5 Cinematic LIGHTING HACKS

Hey folks, Jordy here for Cinecom.net and welcome to Tippy Tricky Tuesday, and in this episode we'll share 5 creative lighting setups that you would see in music videos, commercials or feature films.
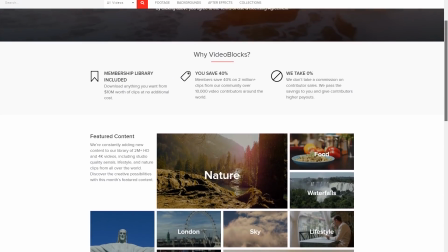(0:29)
Today's episode is sponsored by Storyblocks, a huge library of stock footage, templates and more.
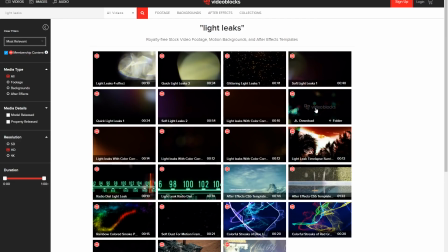(0:35)
Now one of the video assets that they have are light leaks, strobes and creative looks. You can blend these clips with your footage for a more dynamic look.
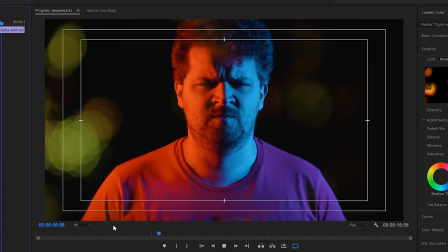(0:43)
With a year subscription you can download as much as you want from their library, and all the items will be forever yours and can be used in personal or commercial projects.
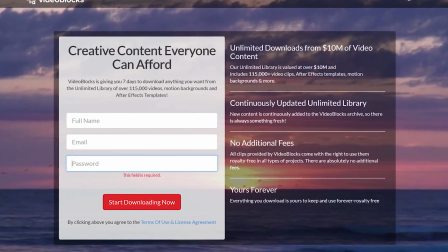(0:52)
Start your 7-day trial right now from the first link in the description below. The first lighting setup comes from a request we got from Hamza, and he has seen this video clip where they created silhouettes. Now, this technique is also used in many stage performances and can create some really interesting results.
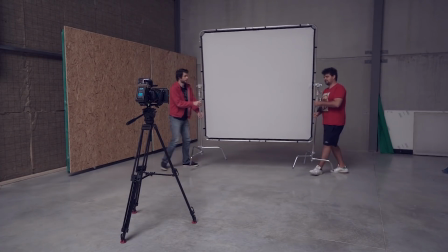(1:09)
You're going to need a tight white fabric for this, and we're using our diffusion frame and set it up in front of the camera.
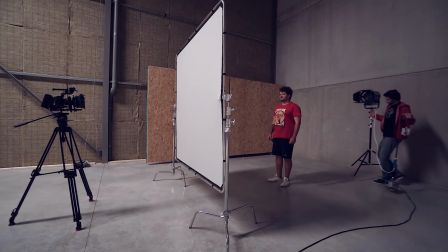(1:15)
Now behind that frame you put any light, and in between goes your talent.
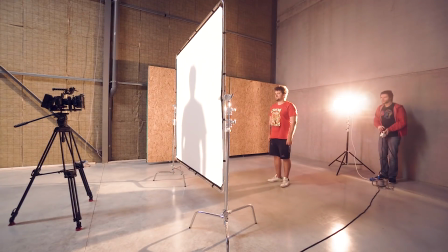(1:20)
It's as simple as that to create these silhouettes. Important is that you have a hard light source though.
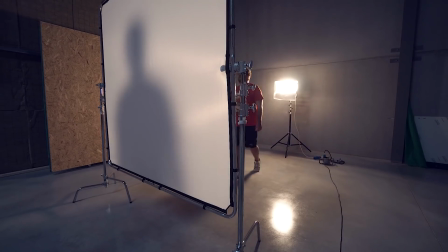(1:26)
If the light is too soft, it's not so easy to get sharp edges around the shadow, unless you stand really close to the frame.
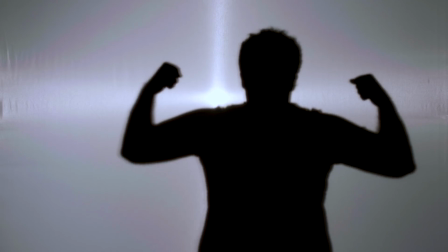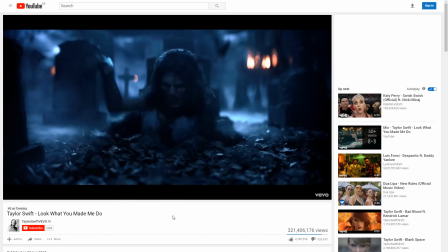(1:41)
The next creative lighting setup is inspired by Taylor Swift's video clip, Look What You Made Me Do.
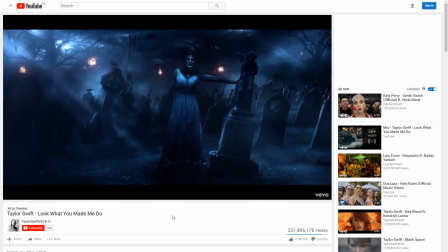(1:47)
From a cinematographer standpoint, it's definitely a music video that you should see. The lighting and detail to the different sceneries are really great. So in the beginning we see Zombie Taylor. We'll not be creating the entire background, but just focus on the lighting on Taylor Swift.
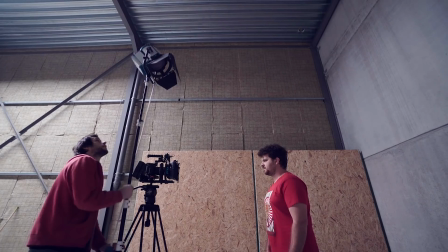(2:02)
You want to create deep shadows under the eyes, so we'll place the light high up, close to the camera so that it shines on the front. The light has to be hard, so don't soften it. This is very typical for such horror scenes.
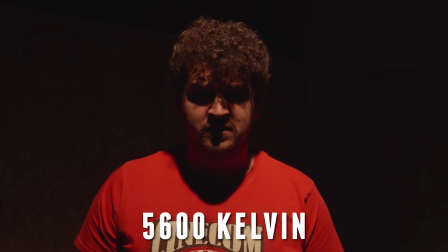(2:15)
Also pay attention to the color of the light. If you are using tungsten like we do, you could also change your camera white balance to make it appear colder.
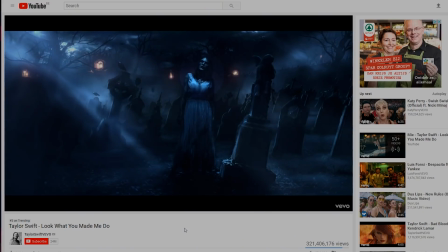(2:23)
In the video clip's example, we see that the light is aimed onto Taylor's face and chest.
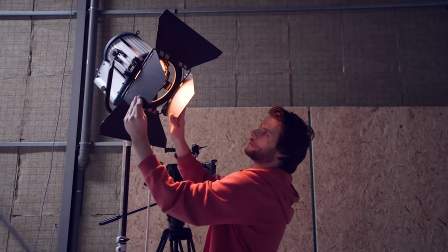(2:28)
This is done by cutting the light using the barn doors.
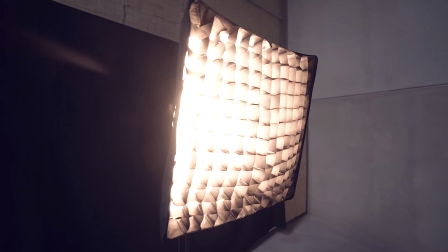(2:31)
Try to make a cone, and if you have a grid like we do at our softboxes, it's a great addition too. If you don't have barn doors on your lights, you can also use cinefoil to wrap it around it.
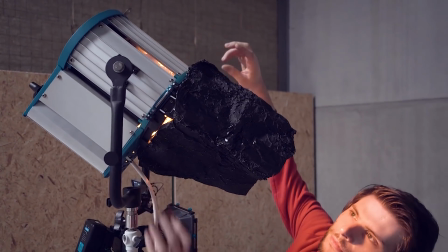(2:42)
This cinefoil or black wrap was also featured in our video about 5 film tools that you should need under $50, and you can check that video out by clicking in the card up there. The thunder is going to be a little bit more tricky.
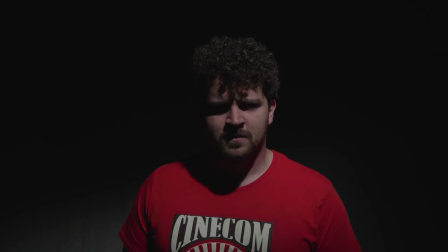(2:54)
You'll need a way to turn a light on and off very quick.
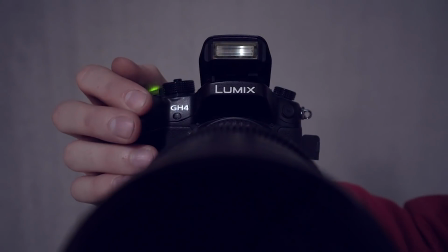(2:57)
You might think about the flash of a camera, but that is a little bit too quick, as that will only leave a stripe in your shot. We're using an LED from Aperture, which we can quickly turn on and off, and has a great response.
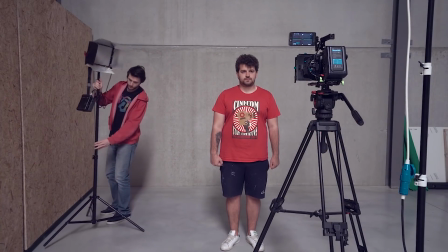(3:10)
We'll put that LED panel behind the talent on either the left or the right side.
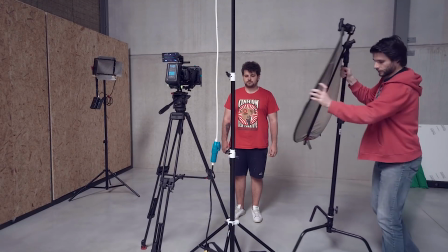(3:14)
And on the opposite side, in front of the talent, we'll then place a reflector, preferable with a silver side.
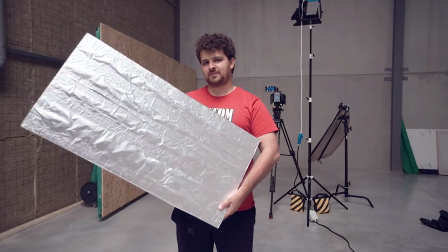(3:21)
If you don't have this, you could also wrap a foam board with aluminum foil. Now this will reflect the flashlight and will also illuminate the front side of the subject.
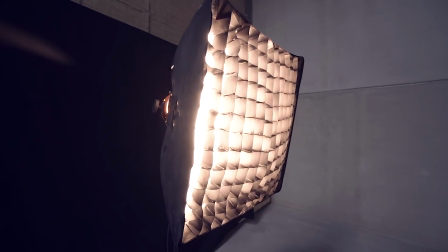(3:34)
For the next lighting setup, we'll use that softbox with the grid inside.
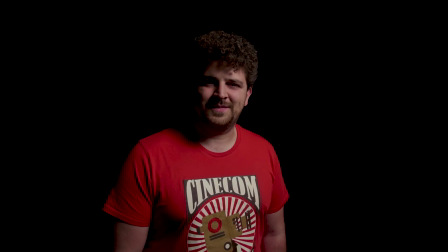(3:38)
Now the idea is to make your talents come out from the dark, so it's important that you have a black background.
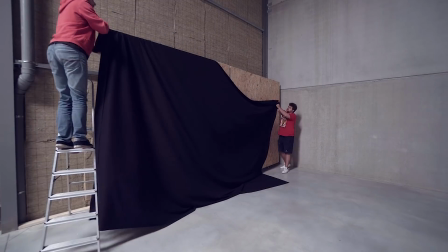(3:44)
I'm going to use a fabric for that and throwing it over our movable walls.
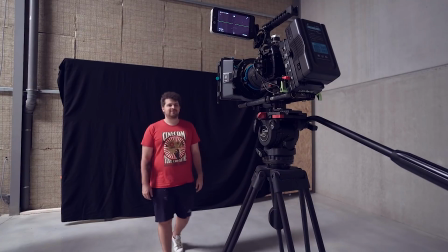(3:48)
Your talent should take some distance from that background so that we won't spill any of the light on that fabric.
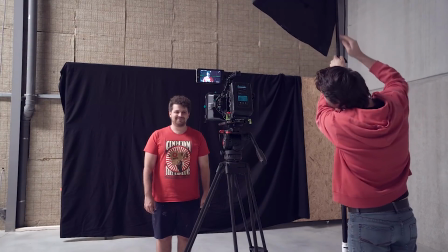(3:54)
It should stay black. The grid inside our softbox will make sure to guide the light more so that you won't spill too much.
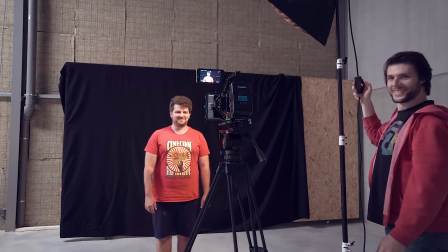(4:01)
You can see it as having many small barn doors. Having soft light is rather a personal choice. You could also go for a hard light if that suits the project better. Simply put the light to one of the sides of the talent.
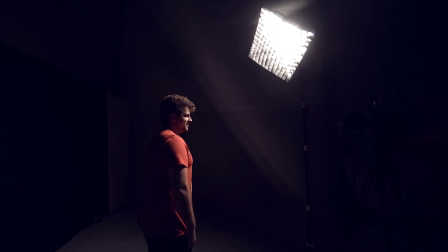(4:13)
Make sure it's coming from a little angle higher up, but not too high, or you would create that zombie look again. Pay attention to the shadows and how they are falling. If everything went good, you should get this end result.